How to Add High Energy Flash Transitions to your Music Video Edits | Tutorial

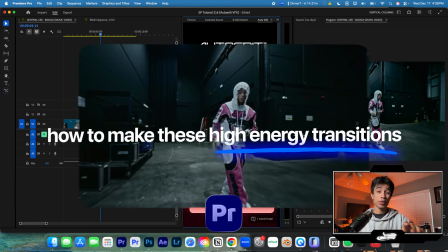(0:00)
As a professional music video editor, here's the easiest way to truly create high energy effects and transitions for music videos.
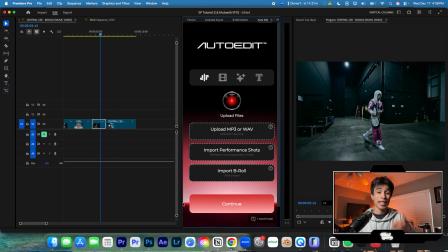(0:05)
Let's go. Now, the theme of editing music videos I've noticed recently is less is more. In 2021, you used to have a lot of high energy, liquid explosion, warps, all these like really crazy intense effects. And nowadays you really just want to minimalize it because it actually makes your video feel more high quality,
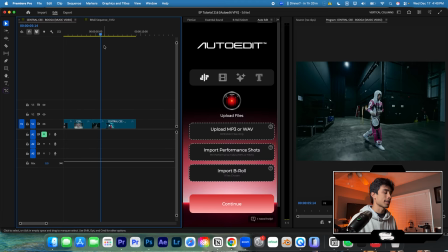(0:24)
looks better, and it creates more high energy rather than just like overdoing it with effects. So here's some tricks I learned to create actually cool looking transitions, but still very easily. Number one are film burn transitions between cuts. So my go-to for this is going to Pinterest.
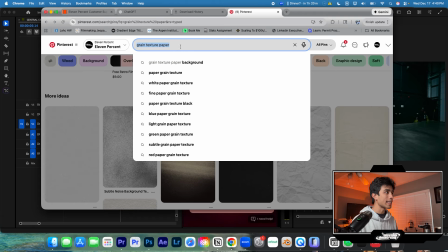(0:38)
Literally, I search up like grainy texture, literally search up grainy texture.
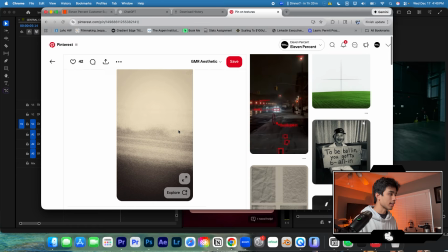(0:42)
And then I'll grab something that looks cool, like over here, it's like, oh, this is like some cool, like grainy looking texture.
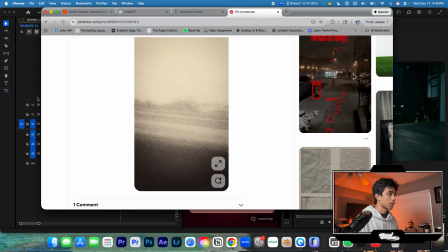(0:48)
I'll just take a screenshot of it, and then we'll just go ahead and drag this directly inside of Premiere Pro like that.
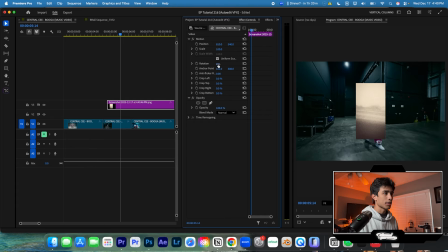(0:55)
And then I'm going to go ahead and turn this sideways, and we'll just scale this up a bit.
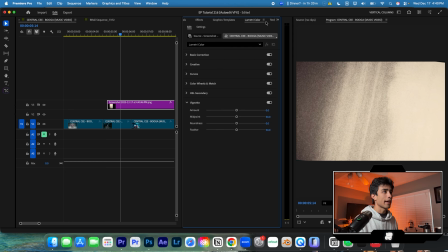(1:00)
And the more like random it is, the better. We might go to our effects and the metric color just to make this a little bit darker.
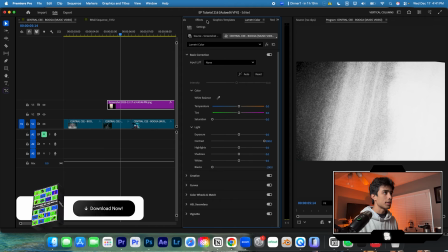(1:06)
Turn down the saturation, just stuff like this. And then what I'm going to do is I'm just going to change that, we'll move it over like this.
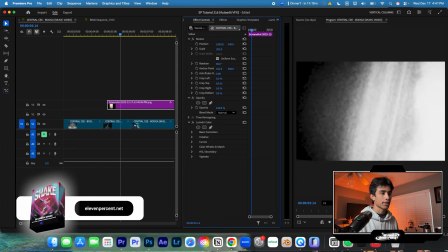(1:15)
There you go, that's looking sick.
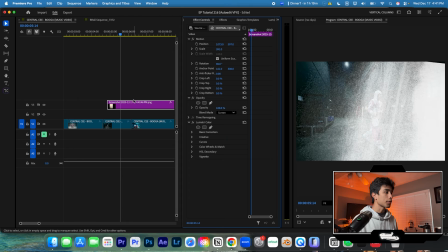(1:16)
What I'm gonna do is I'm gonna change the blend mode from normal to screen, or if you want to even be fancy, you can just not change it to blend mode at screen at all, and you can just literally add a cut for one frame. I swear guys, one frame. By the way, I'm in a 24 frame per second sequence setting.
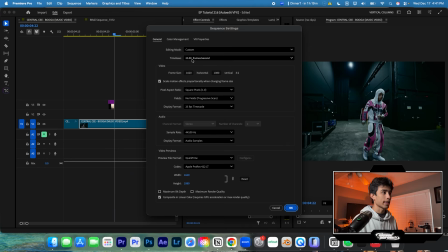(1:31)
So our frames per second, it's actually 25, but it's the same thing. And what I'm just gonna do is I'm going to click on this, I'm going to hold Command, and I'm gonna drag this in between one of my cuts, and boom, just like that.
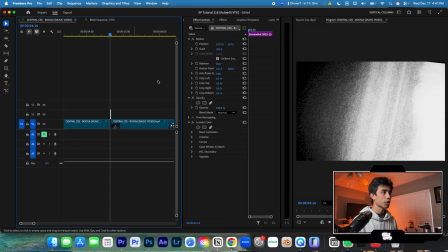(1:43)
That is literally it. Like this looks so much higher quality. I'm gonna move this up because I realize it's cut off in the corner, but there you go.
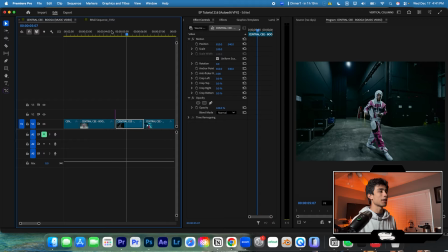(1:50)
Boom, just like that. That is so much more higher energy and higher quality than having to add any crazy like After Effects liquid explosions. But I think it looks very clean, it looks very simple, it still creates a high quality feel and still looks like grunge and textured. But that has like literally been my go-to trick for making transitions nowadays.
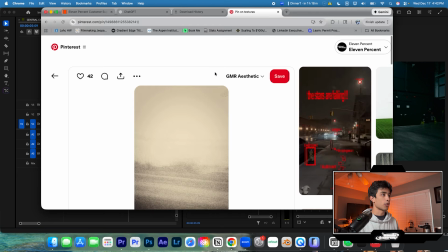(2:10)
And you can do this with any other like, format. Like there's film burn holes as well.
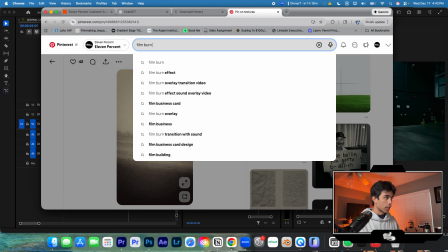(2:14)
So you can do like film burn hole overlay, right?
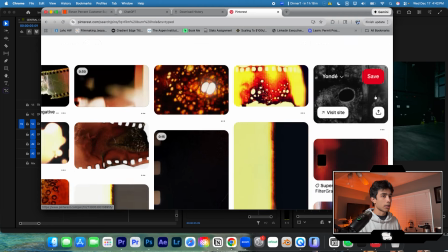(2:20)
And then some of these have like these burn holes. Maybe you can grab one of these.
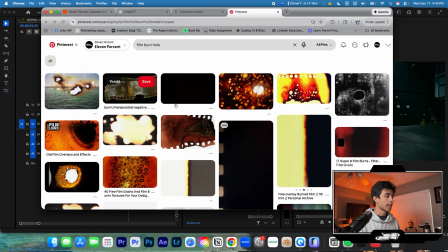(2:23)
And just the more you have fun with it, the more you mess around with it, the cooler and more creative styles you'll get.
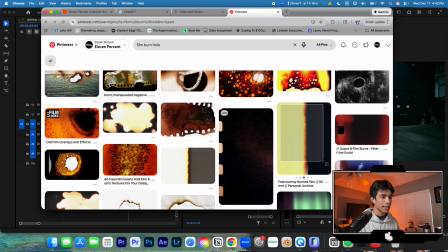(2:29)
Let's go ahead and grab this one. And as you can see, I'm taking like really, really low quality screenshots.
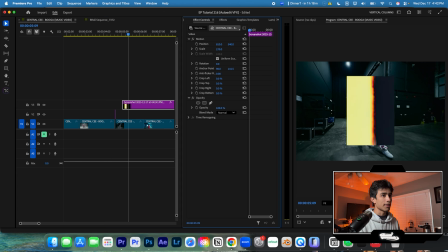(2:33)
The reason I'm doing that is because I want the effects to actually kind of just be lower quality and feel a little bit more realistic.
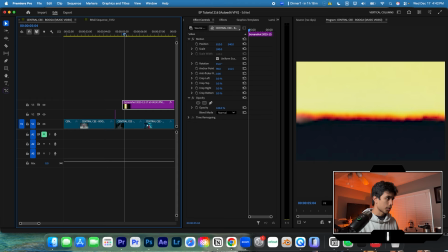(2:42)
And we can just go ahead and mess around with some of the Gaussian blurs as well. So as you see, I'm just literally cutting this to one frame down like this,
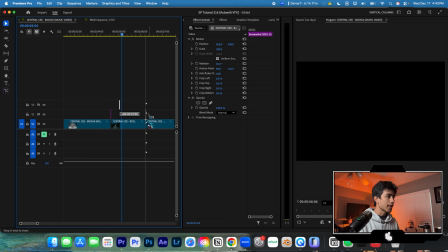(2:50)
and then removing it over here and holding Command so that it adds one frame, and boom, just like that.
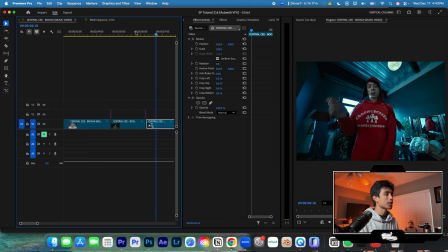(2:56)
That looks so clean. Like, and that's it, it's literally just one frame. So this is really cool, but how about camera shakes?
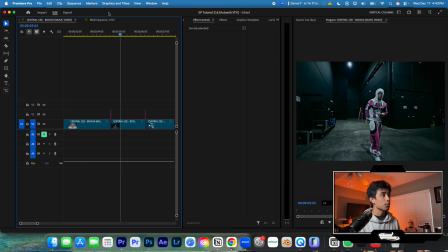(3:03)
So camera shakes is a little bit of a different story. The fastest way that I love to use camera shakes is I use my auto edit plugin.
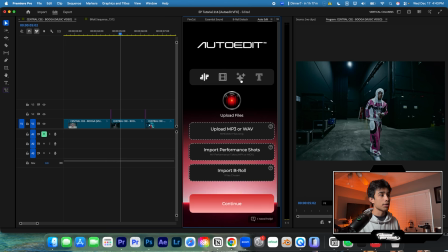(3:09)
So this is an AI plugin I made for music video editors. And all I do is I go to the stars page, which has like a bunch of visual effects loaded in it.
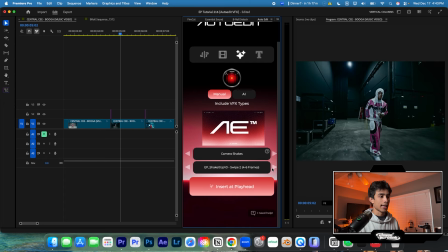(3:16)
And in the manual tab, as you can see, there's camera shakes. And I just hit insert at playhead, and then boom, just like that,
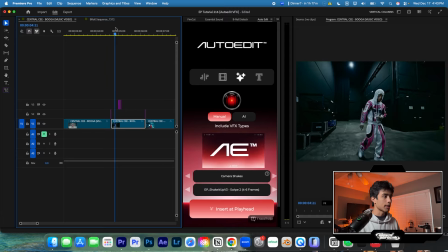(3:23)
instantly we get a camera shake like built in with an adjustment layer, and it actually affects the footage on the layer below it.
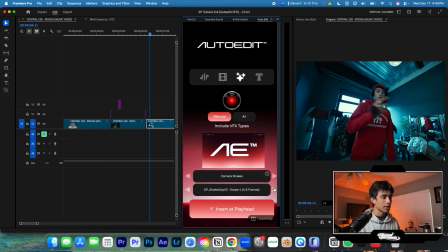(3:30)
So it's not like a frame that you're screenshotting. But there's a bunch of different templates in here, or 20 or 30 of them, and you just literally hit apply at playhead, and then it'll just go ahead and add all the keyframes, and then you get all these crazy flashes. It makes your music video feel like just so much more high energy. Let's go ahead and try one of these other invert ones.
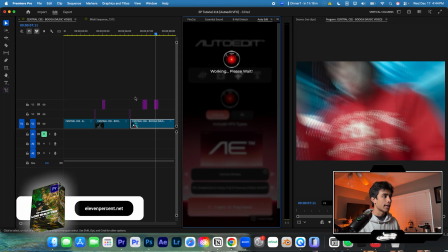(3:48)
Maybe we'll do heavy invert flash, hit apply. And this looks so sick.
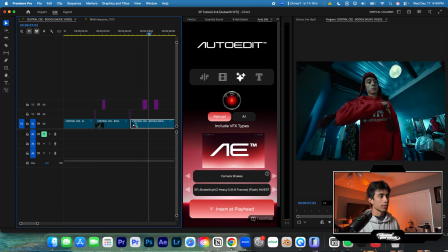(3:53)
So creating all of these from scratch as well, you can do that. I mean, it just takes a lot of time.
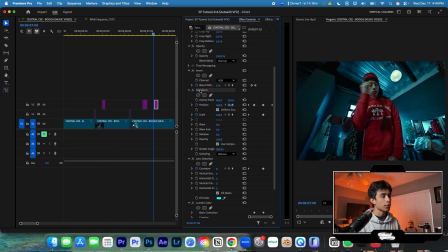(3:57)
You go here to effects and control panel, and as you can see, I just have a transform effect with a bunch of random keyframes in here, and it just moves it around.
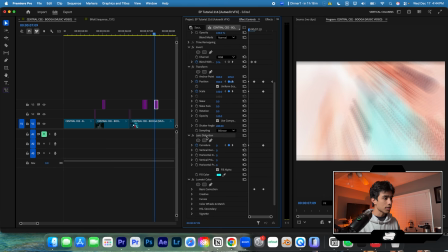(4:05)
And then I also have a lens distortion and the lumetri color flash.